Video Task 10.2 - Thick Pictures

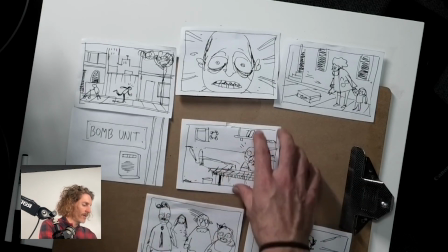[12:14]
That might be a separate piece of thick description. So perhaps we could have that might be a separate piece of concept art.
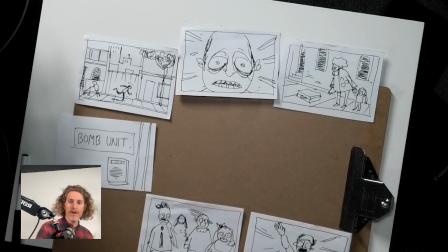[12:22]
But what I'm really interested in is that moment of gut dropping when this guy is looking across the road and he's seeing this character,
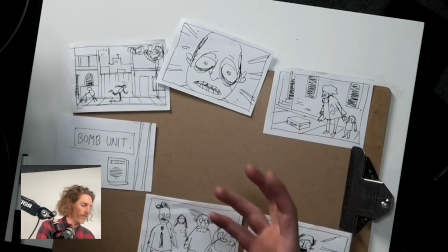[12:34]
these two characters right next to the bomb. And this one is really important.
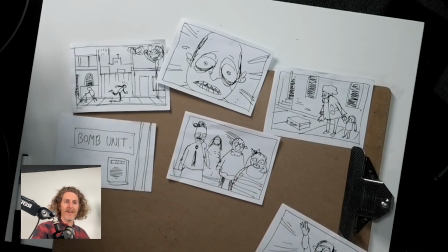[12:39]
I want bystanders. I don't want this to be like an empty street with three figures on it. I want it to be a busy, bustling street because I want people to go, oh, this is a big scene. A big production. A lot of people are going to get hurt, or the stakes are really high.
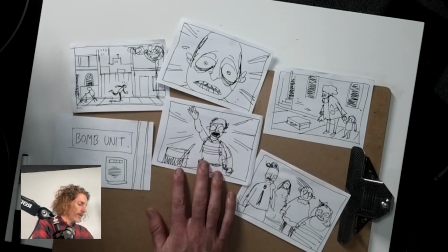[12:55]
And so I think I want this moment as well.
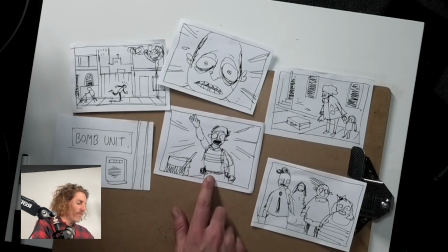[13:00]
So I think this is the actual moment that I'm going to pick, but I'm going to include all of the
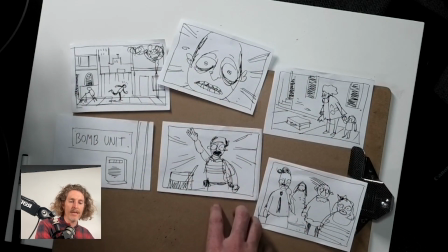[13:10]
information I can from the rest of these moments, and I'm going to squish them together into a single image.
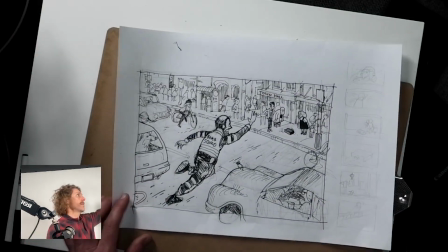[13:20]
Okay, I've had a go, and here's what I've come up with.
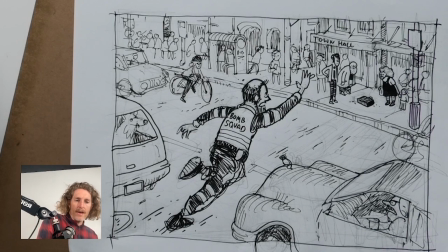[13:27]
I don't love it, but I think it demonstrates it's a pretty good example of a kind of a really rough
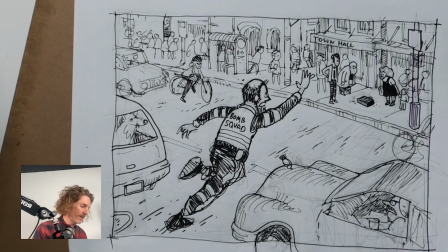[13:41]
starting point, a really rough thick image to get us started, and so we've got
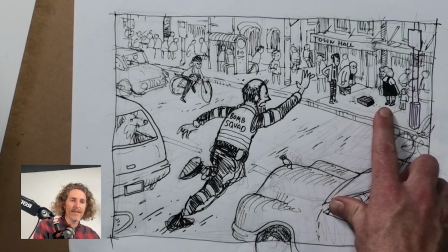[13:49]
the vulnerable citizens here. We've got our suitcase here.
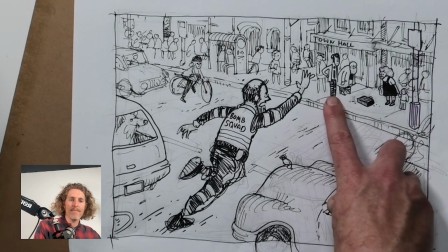[13:56]
We've got some bystanders over here.
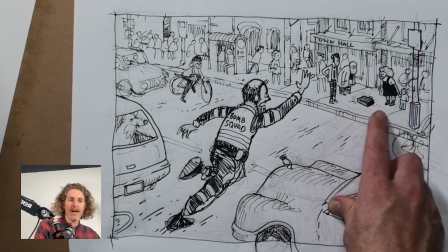[14:00]
And their proximity to the bomb is shown,
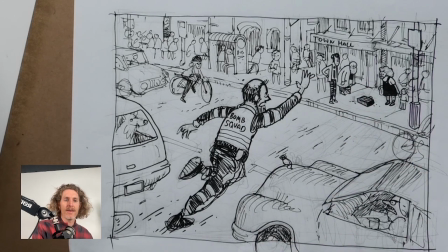[14:06]
so it's quite clear to us that they're gonna get hurt if this goes off.
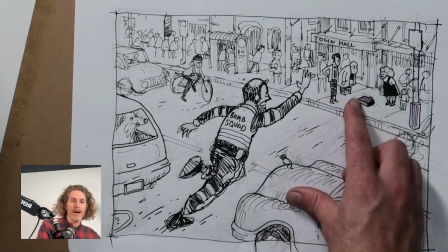[14:12]
I've also added a bit of extra line weight and contrast here to help our eyes move in that direction towards the MacGuffin.
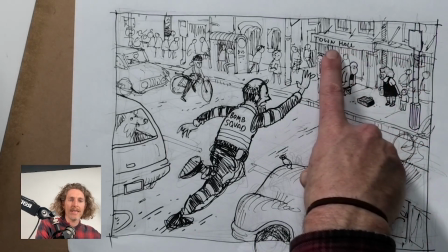[14:23]
Now in the background, I've got a Newtown streetscape. We're outside the Town Hall Hotel.
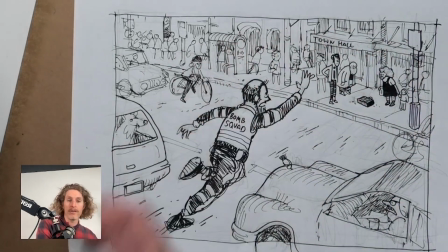[14:31]
This is a great opportunity for me to go and do visual research. We've got a bus stop there.
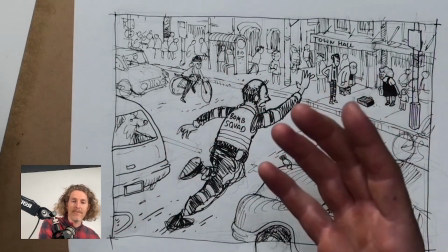[14:36]
Bus stops in every city in the world are different. Can I get a Newtown bus stop?
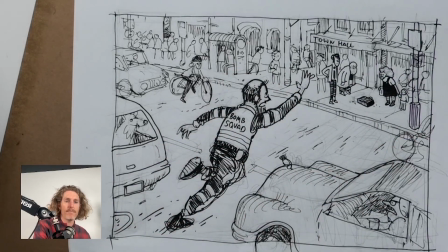[14:40]
We've got the poles with maybe I can get some local band posters on that pole and really bring some kind of like hyper specificity to this place.
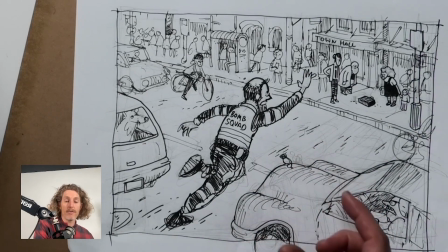[14:49]
What do the lines on the road in Newtown look like? I'm not sure.
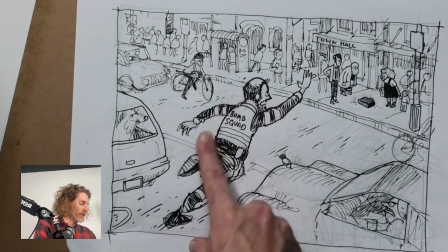[14:55]
Now we've got our character who we are hoping to empathize with,
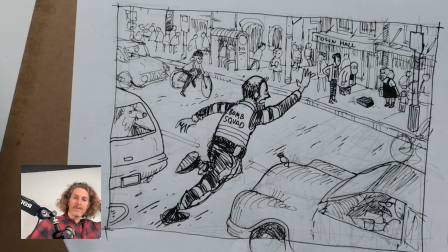[15:00]
and we've got their pose, their running pose, and this is a cheap shot, but
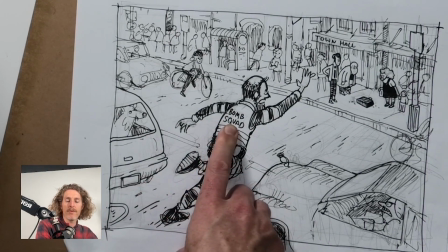[15:09]
I've put the word bomb on his back,
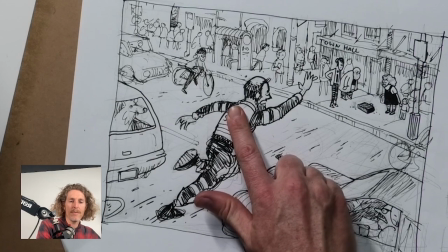[15:13]
because without that, I'm not sure people are going to see this as anything but a lost suitcase scenario.
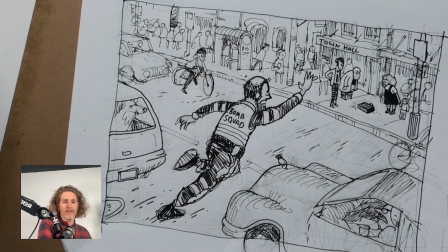[15:22]
So for me, that's a quite an unsubtle way to sort of work, manage that problem. But what I like about there's a few things I think are working here.
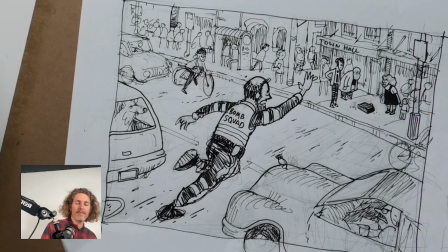[15:38]
I think the place is already familiar to me, which is good, because I just sort of drew it from my head. But with further research, wow, you could get some real place specificity here. But what I like is the big city vibe going on here.
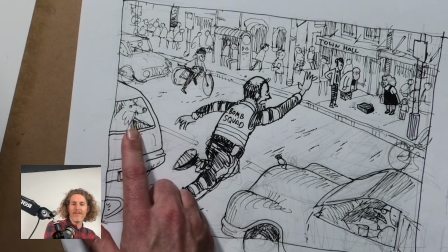[15:58]
We've got like a dog sitting in the boot of someone's car. Maybe they're driving back from the St. Peter's Dog Park, and the dog's noticing the action.
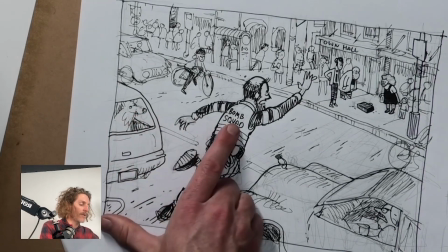[16:05]
And the dog's doing some work for me. The dog's looking at this character who's the center.
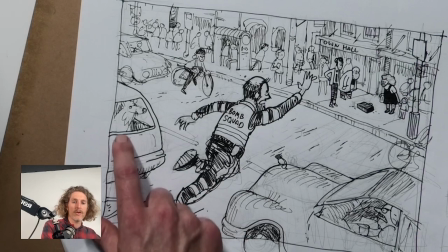[16:13]
So if our eyes move across to the line, they'll be drawn back to the character.
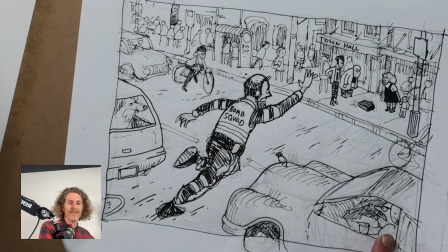[16:18]
Similarly, we've got this grumpy person who's had to slam on the brakes or whatever. I think they're driving on the wrong side of their car. They've got an imported car.
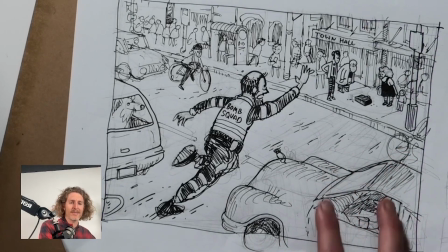[16:33]
It's the perspective is all whack. The proportions are all whack, but this is the rough version.
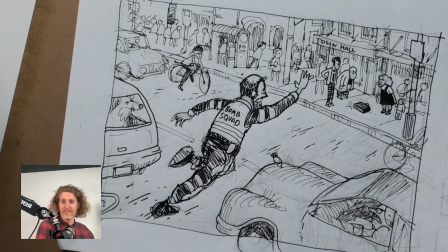[16:39]
But I like that. I like that there's somebody else's drama moment is happening here in the car. I like the idea that they're coming from Newtown, Enmore Road, Portos, and they've just dropped their hamburger in their lap.
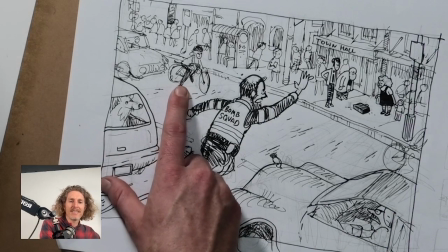[16:54]
That's the little story going on there. This cyclist here has seen the guy running across the road and has stopped, and the person behind them has also stopped.
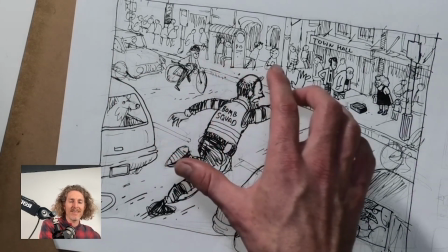[17:03]
And then these people waiting at the bus stop have sort of seen someone getting upset, and they're looking
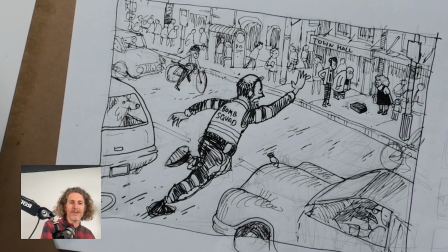[17:11]
across the road at this guy yelling and screaming as he comes across the road. So the other thing that I think is useful here is that this is the focal point,
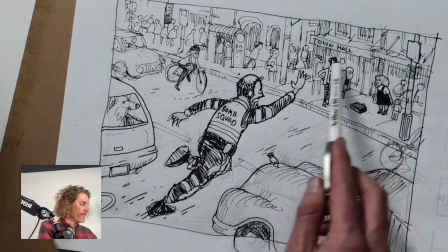[17:27]
and so the main relationship here is this character
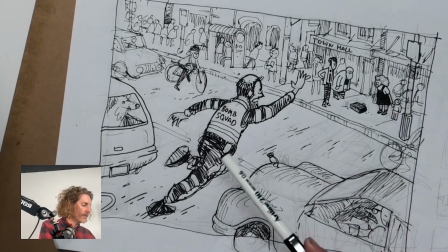[17:35]
and these characters, and there's a lot going on in the drawing that sends our attention that way.
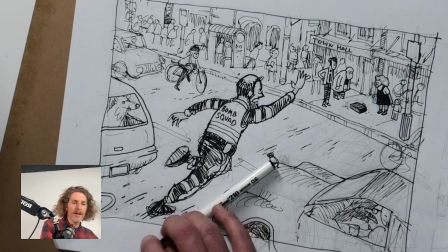[17:41]
If you look at the way I didn't really plan this; it just kind of happens that way.
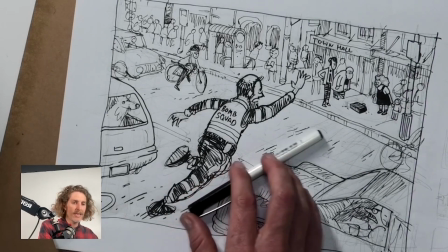[17:46]
I drew these texture marks on the road.
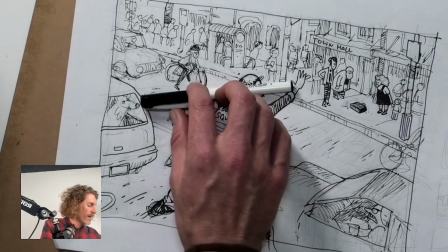[17:49]
And they follow the perspective lines of the drawing, and all of those perspective lines kind of point up here.
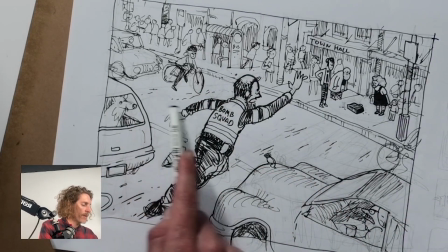[17:58]
And similarly, there's all these people looking at this guy, and this guy is looking over here.
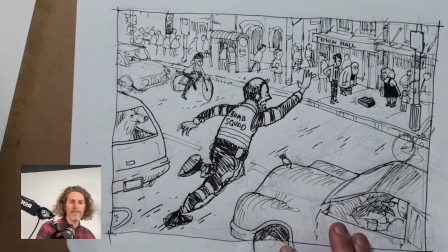[18:06]
So there's this kind of, it's almost like a river, or tributaries flowing into a river.
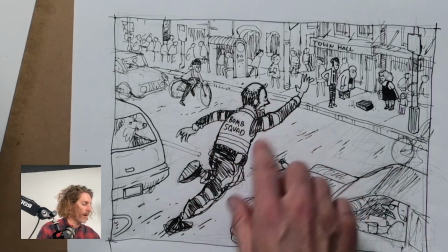[18:13]
All the tributaries flow into this guy, and his attention is drawn here.
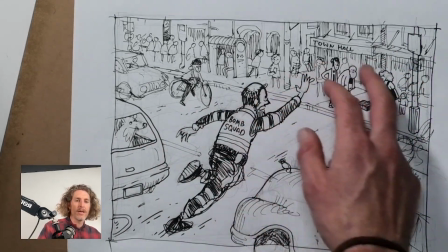[18:16]
So our eyes are constantly wandering in the direction where the drawing wants us to look, and that's
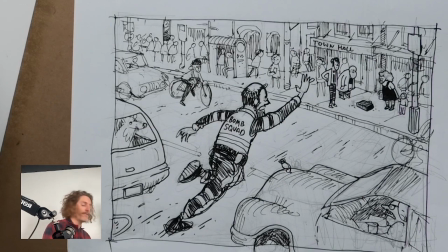[18:26]
something that you have to strategize when you're designing your concept art.
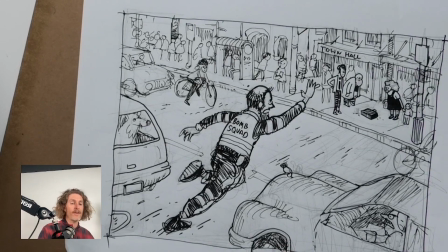[18:33]
So look, I don't love this. This has got a huge amount of problems to solve,
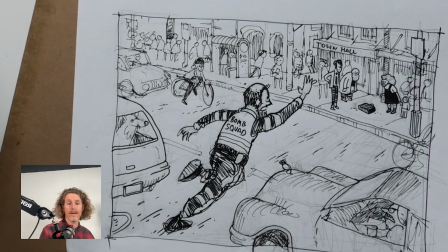[18:38]
but I do feel like I could show this drawing to somebody, and they would have a pretty good idea of what the story was. They have a pretty good idea of the stakes of the story. They may have a good idea, if they're from Newtown, maybe they immediately know that it's a Newtown story.
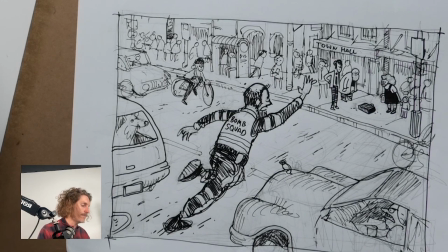[18:56]
And so that to me is kind of a sign that this composition might be perhaps doing its job. And then if you do many of these, you could start refining the composition and really getting it to
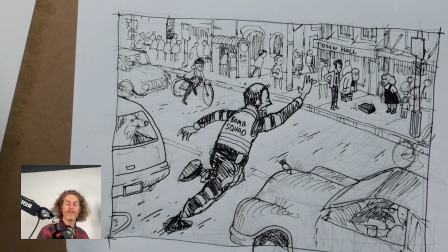[19:14]
look beautiful, to be beautifully lit, to be beautifully coloured, and also to have all of those representational problems solved at great effort, I imagine. So that's your task, everybody, is to take the images that you made in the last exercise when you were picking a moment, and to try and sort of squish those images into the Z space of a single composition to tell as much story as possible within a single composition. It should take you about half an hour. If you take any longer than that, you're probably spending too long. I want you to feel like you could do this process multiple times to get the composition that really sings.
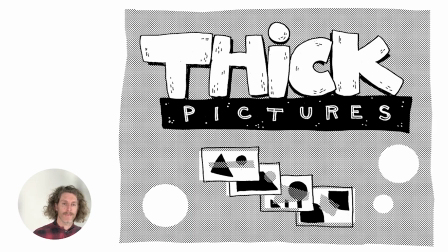[19:57]
That's it. That's the thick pictures exercise. Give it a try.